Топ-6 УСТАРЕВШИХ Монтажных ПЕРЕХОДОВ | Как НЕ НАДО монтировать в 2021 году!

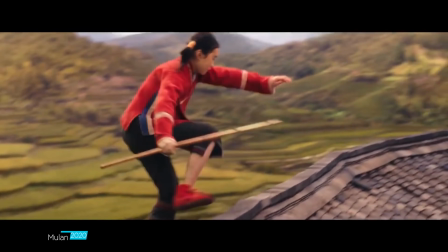(8:27)
Просто старайтесь не использовать джамкаты, правда. Они банально выглядят дешево.
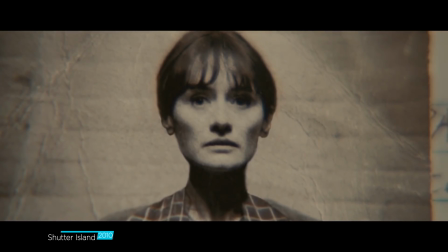(8:33)
Когда друг за другом идут два почти одинаковых кадра с небольшим разрывом по времени или приближением, зритель сразу чувствует, его пытаются обмануть.
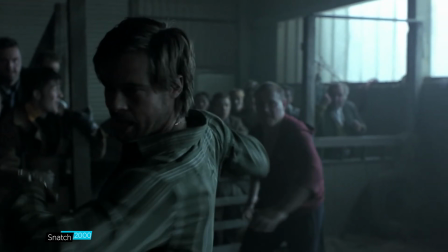(8:42)
Создать динамику там, где она изначально не была заложена. Самый простой способ убрать из монтажа джамкаты – поставить еще одну камеру рядом с основной.
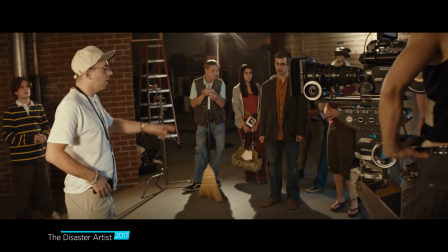(8:50)
Ракурсы должны отличаться, но не сильно. Ровно настолько, чтобы пропал эффект того же кадра, но с приближением.
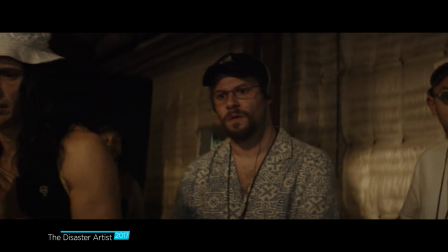(8:56)
Проблема у этого решения довольно очевидное. Далеко не всегда дополнительная камера есть под рукой.
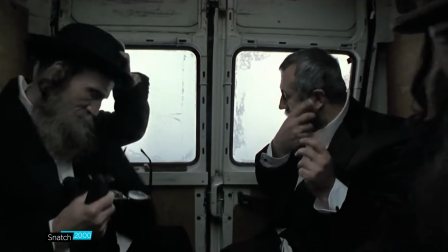(9:02)
Альтернативный вариант – использовать, наоборот, четко выраженные джамп-каты.
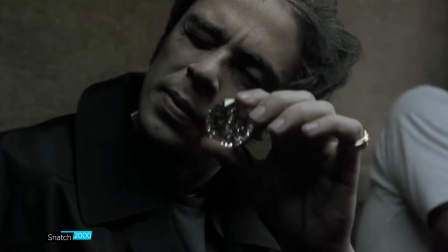(9:06)
Тогда они становятся полноценной творческой фишкой и помогают передать, например, напряжение в сцене, как в «Магазинчике ужасов».
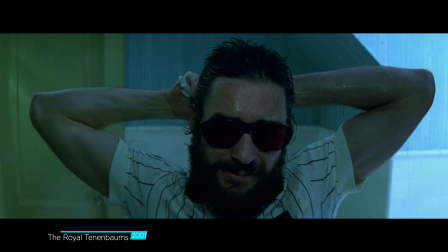(9:13)
Спешку в «Беги, Лола, беги», ощущение проходящего времени в «Семейке Тененбаум» и так далее.
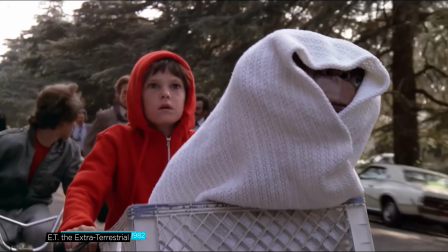(9:19)
В обоснованных повествованием джамп-катах нет ничего дурного, но без лишней необходимости их действительно лучше не использовать.
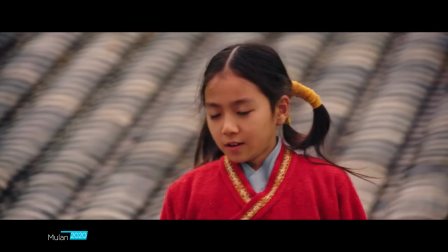(9:26)
Вам не нравятся джампкаты, потому что многие просто не умеют с ними работать. Тут главное, чтобы действие максимально разнилось между первым и вторым кадром.
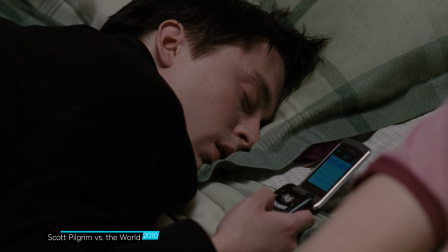(9:35)
Тогда для зрителей это будет считываться как акцент, как ускорение времени.
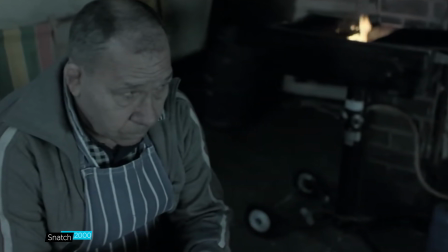(9:39)
А если мы джампкатим очень похожие действия в той же композиции, то получается лажа.
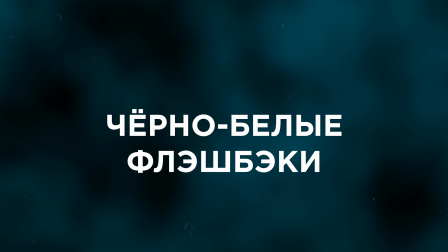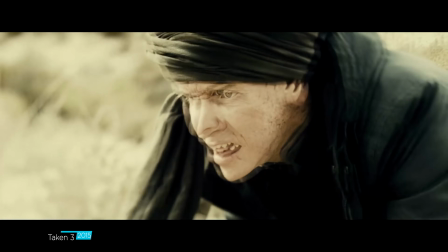(9:50)
Еще один набивший оскомину прием – это бесконечная сепия и монохромный фильтр во флешбеках.
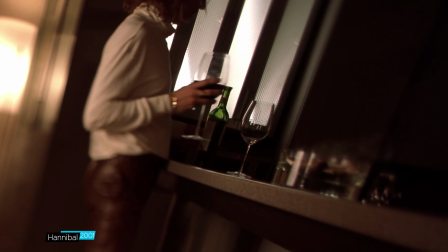(9:56)
Стоит повествованию отправиться в прошлое, как с экрана пропадают или становятся блеклыми цвета.
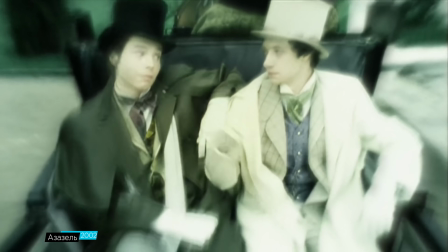(10:01)
Иногда поверх накладывается крупное зерно или помехи. Хотя признаю, что обычно такой цветокор и эффекты обоснованы.
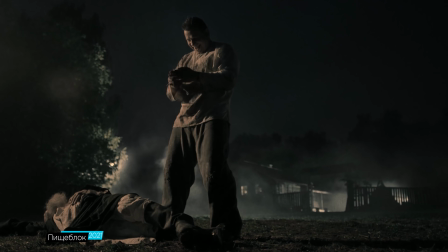(10:08)
Например, в пищеблоке флешбеки показывают войну и бесчинство солдат. Не самые веселые события, приглушенные тона тут к месту.
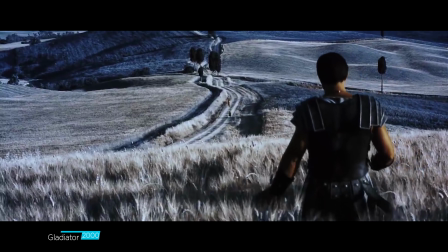(10:15)
А в «Гладиаторе» совершенно другой цветокор в воспоминаниях главного героя подчеркивает,
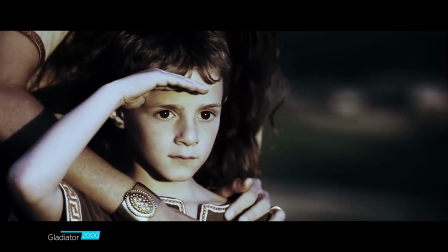(10:20)
что когда-то он жил совершенно другой жизнью, от которой ничего не осталось.
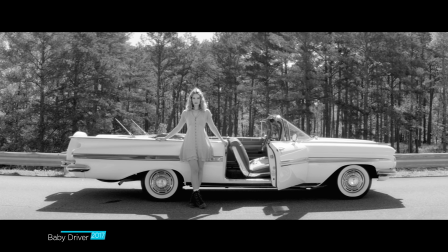(10:24)
С другой стороны, сепия и монохром у людей четко ассоциируются со старым черно-белым кинематографом.
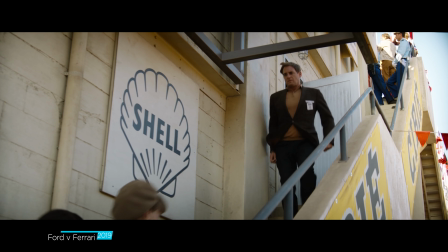(10:31)
Искажение картинки с винтажными проекторами. Так что зритель сразу понимает, картинка растеряла цвета, появилась рябь.
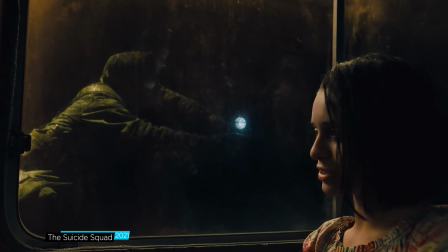(10:38)
Все, сейчас ему будут показывать что-то из прошлого.
Решено, говорит.
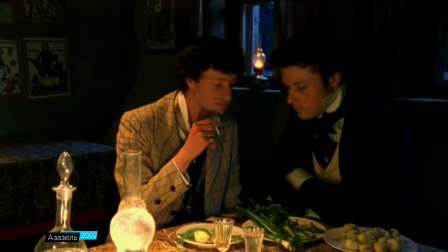(10:43) Будете стреляться.
Но ведь на это можно указать и как-то пооригинальнее.
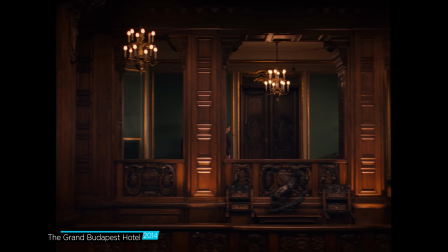(10:48)
С помощью соотношения сторон, например. У Уэса Андерсона в отеле «Гранд Будапешт» разные временные промежутки обозначены разными форматами изображения.
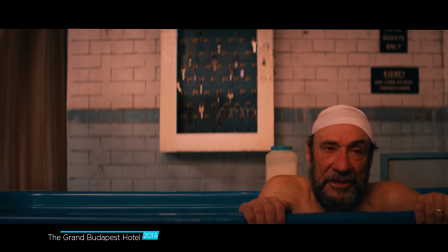(10:56)
Прошлое идет в классическом академическом 1:37 к 1. События 1968 года в соотношении 2:40 к 1.
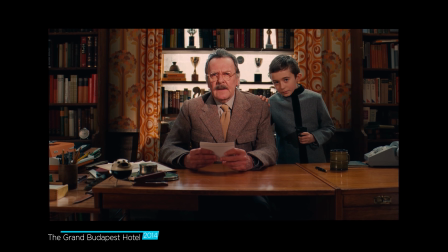(11:05)
А условные наши дни 1:85 к 1.
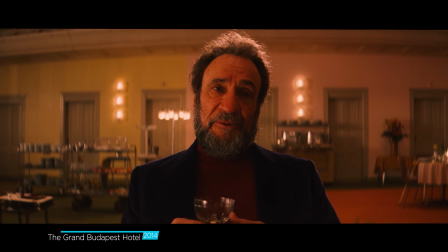(11:08)
Как только фильм перескакивает из одного времени в другое, зритель видит другой формат изображения и сразу все понимает.
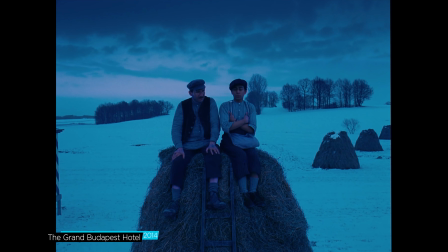(11:15) The plot thickens, as they say. Why, by the way? Is it a soup metaphor?
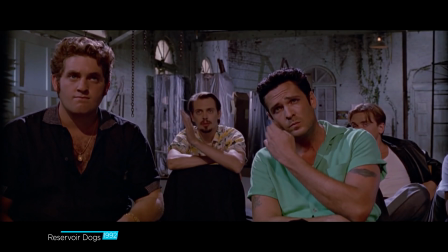(11:20)
И вообще, монтаж не всегда должен как-то указывать на изменение времени. У Тарантино в «Бешеных псах» сцены расставлены не в хронологическом порядке,
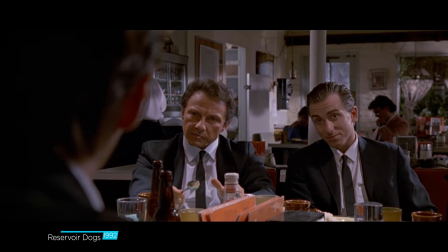(11:28)
но зритель разбирается в их последовательности сам, с помощью сценарных намеков и умелой режиссуры.
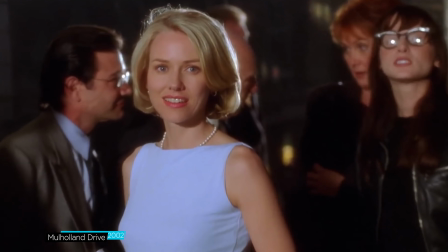(11:34)
А Дэвид Линч в «Малхолланд Драйве» вообще устраивает из флешбеков целую головоломку,
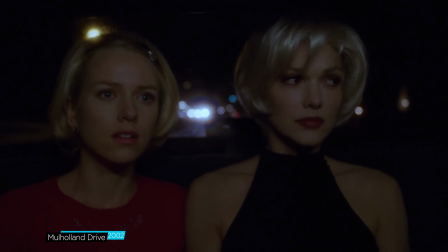(11:39)
поэтому визуально временные линии друг от друга не отличаются совсем. Слушайте, я тут вспомнил, как моя бабушка пыталась осилить первый сезон настоящего детектива.
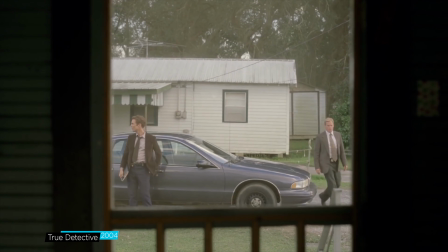(11:49)
И насколько сильно она сокрушалась, когда не могла понять, в какой временной линии сейчас происходит действие.
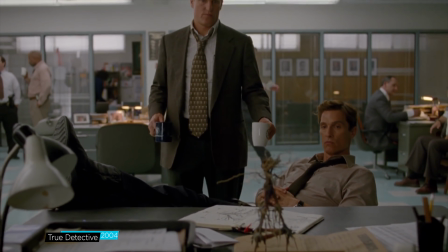(11:56)
Потому что, кроме как разных образов главных героев, они особо друг от друга не отличались. Страшно представить, что бы с ней было, если бы она познакомилась с творчеством Дэвида Линча.
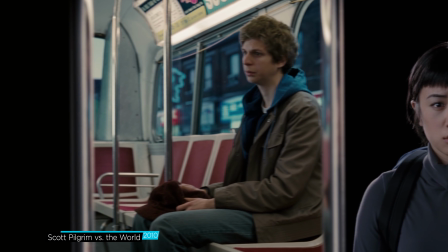(12:08)
Вытеснение или вайб после лукасовских «Звездных войн» уже не кажется чем-то чужеродным в кинематографе.
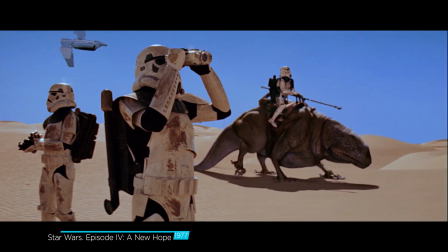(12:15)
Более того, вайпы создают приятное, аналоговое такое ощущение ретро.
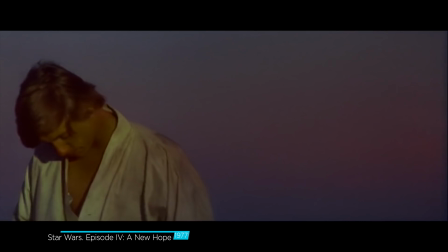(12:20)
Вот посмотрите на этот переход. Выглядит не супер современно, но очень ведь уютно.
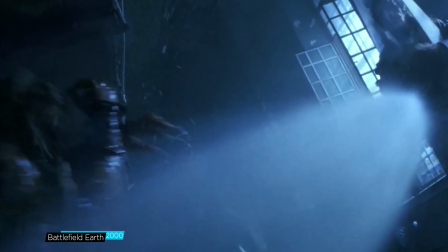(12:24)
А теперь на этот, из поля битвы «Земля». Какой ужас. А ты, я погляжу, сразу к радикальным примерам перешел.
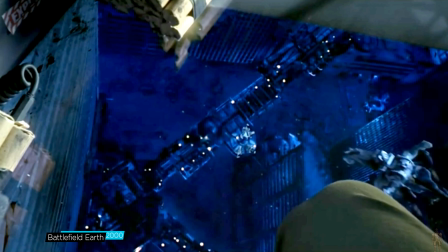(12:31)
Такие вайпы, как в «Поле битвы», сейчас все же выглядят слишком олдскульно.